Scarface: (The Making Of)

But the intention was always to suggest what was happening. You could hear it.
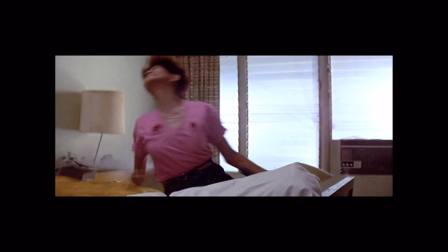512s
You didn't have to see it.
Ahora, boom!
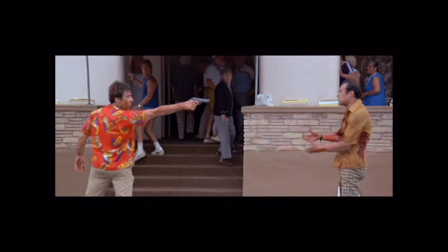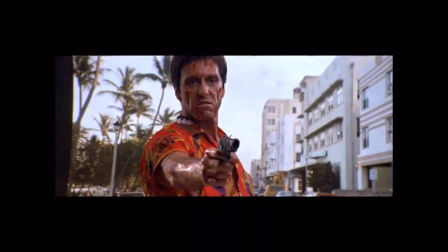523s
You want to set up the world these guys are in, and once you set up a terrifically violent scene early in a movie, you don't really have to do much more after that.
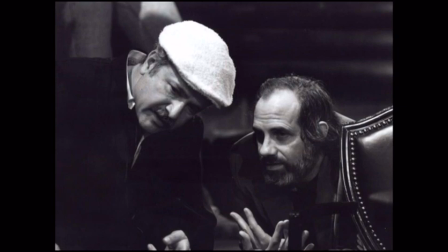532s
I expected Brian to give us his elaborate details of how he wanted the picture to look and what he wanted to work with, and all he said is, John, I want you to give me the most beautiful pictures, and I'm going to put violence inside. The movie was supposed to be shocking. It's a shocking world, and these are like gangsters you've never seen before.
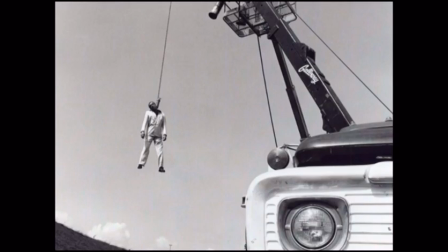560s
Well, it was shot in a couple of parts. We hung F. Murray from a crane, basically.
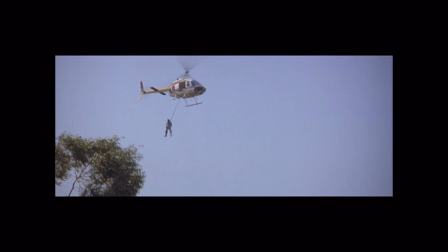564s
But the stuntman, Dick Zeiker, had to leap out of the helicopter with a noose around his neck, and it had never been done before. That was a kind of tense day, as I recall.
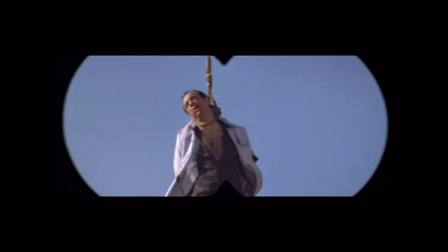577s
We had a couple of cameras on it, and they flew around, and then they literally tossed him out of the plane. And then we, intercut it with, Murray hanging from a crane.
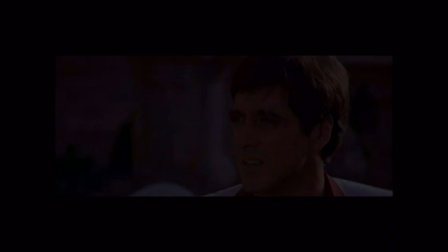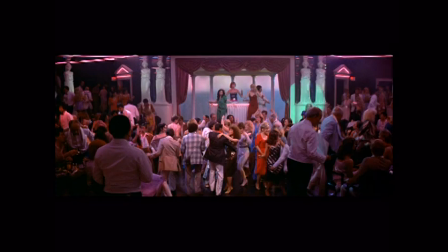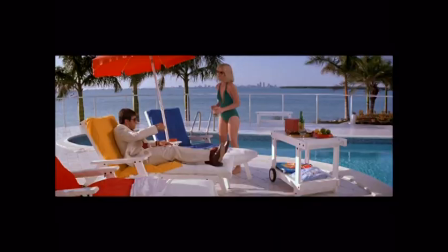595s
I want to do a kind of high-tech, neon, acrylic, vibrant pastels instead of your usual dark film noir, because you looked at South Florida and this is what it was all about, these guys dressed in white,
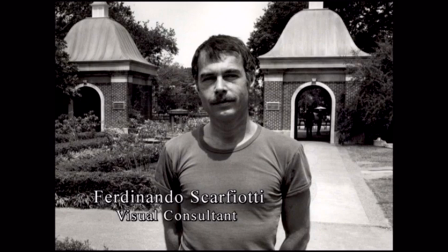611s
not black. Scarfiotti came up with the whole great look for the movie, and he was just a genius. The Babylon Club in Scarface, an extraordinary set that Nando Scarfiotti designed. And he warned me before I saw the set. And he didn't warn me as much as ask me.
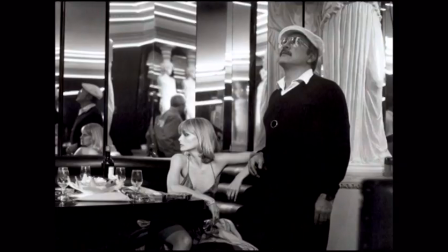628s
He said, do you mind mirrors? And I said, no, I don't mind mirrors. I figured one or two mirrors here.
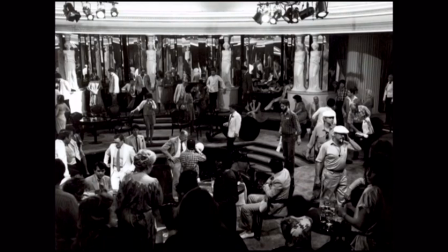632s
I walk on there and there's 15 panels of mirrors all the way around. And to add to the dilemma, Brian says, I'd like to shoot 2 and 3 cameras.
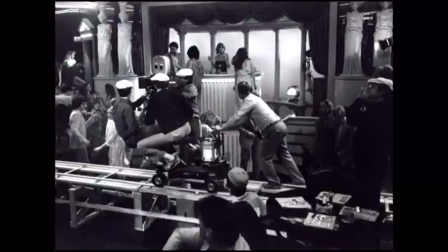641s
So that made it even funnier because I had to check each camera to make sure the mirrors were not reflecting itself or the other camera.
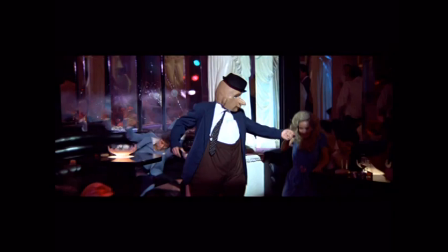649s
And then when it was they were to be destroyed with gunshot, that we weren't going to get an accidental reflection.
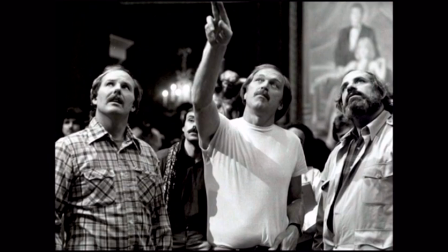657s
Stan Parks and Ken Papio are the mechanical effects men. These guys were in charge of the explosions, the pyrotechnics and all that. They're extremely talented men. And the fear that I had, everybody had, that these mirrors exploding so close to Pacino,
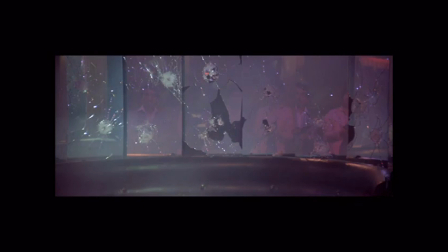672s
that, you know, flying glass and so on, because they couldn't really be plastic, see? Because if they were plastic, they wouldn't break. They had to be plate glass so that they would have the implosion. What they did was very, very clever.
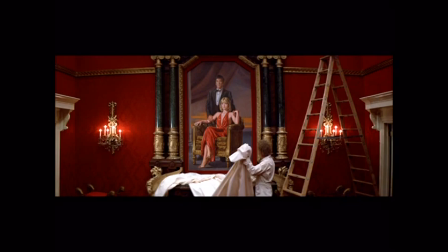685s
They were able to more or less implode them so that they could take the pellets away from Pacino's face. And then we go on the set. These sets were like, fuck. You know, we'd read it. We'd been reading it for months, you know, and suddenly there it is, you know. They built these things, you know, at Universal, and the soundstage is at Universal.
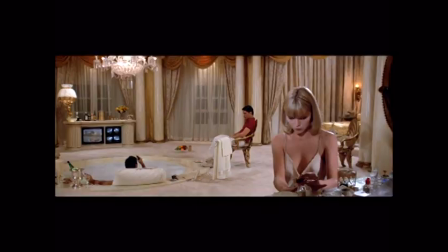703s
And we'd walk on, it's like, oh, now I know where I am. And like, boom, we're there.
Manny, look at this pelican fly. Come on, pelican.
The humor was a part of what I thought right from the start would be necessary
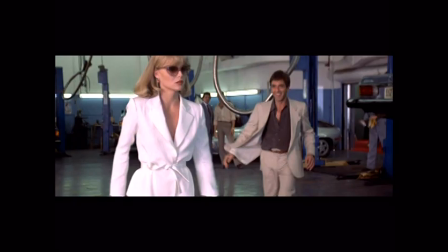716s
in order to get this guy so that you could laugh at him also,
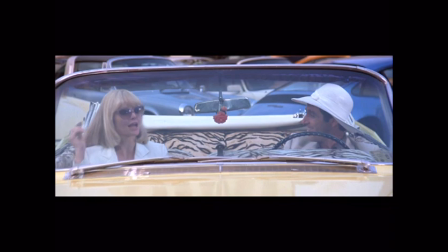721s
because if not, it was just going to be a one-way street.
Playtime is over, okay?
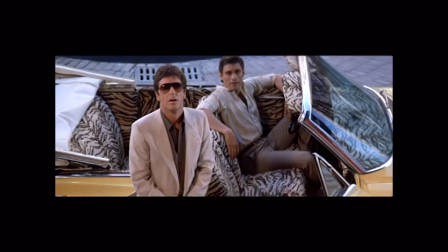728s That's a Carla. It looks like somebody's nightmare.
You needed to find those odd things, those twists, those ironies, to give the character some intelligence too, you know, so that there was something else going on also. Otherwise, it would be too blunt and too hard to take, I think.
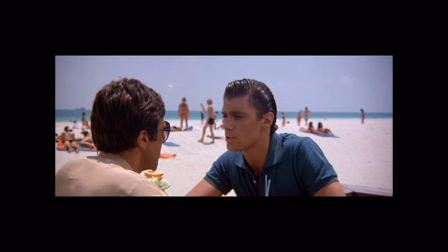751s What the fuck was that? What you just did? That's it. That's what you do. That is disgusting. Watch.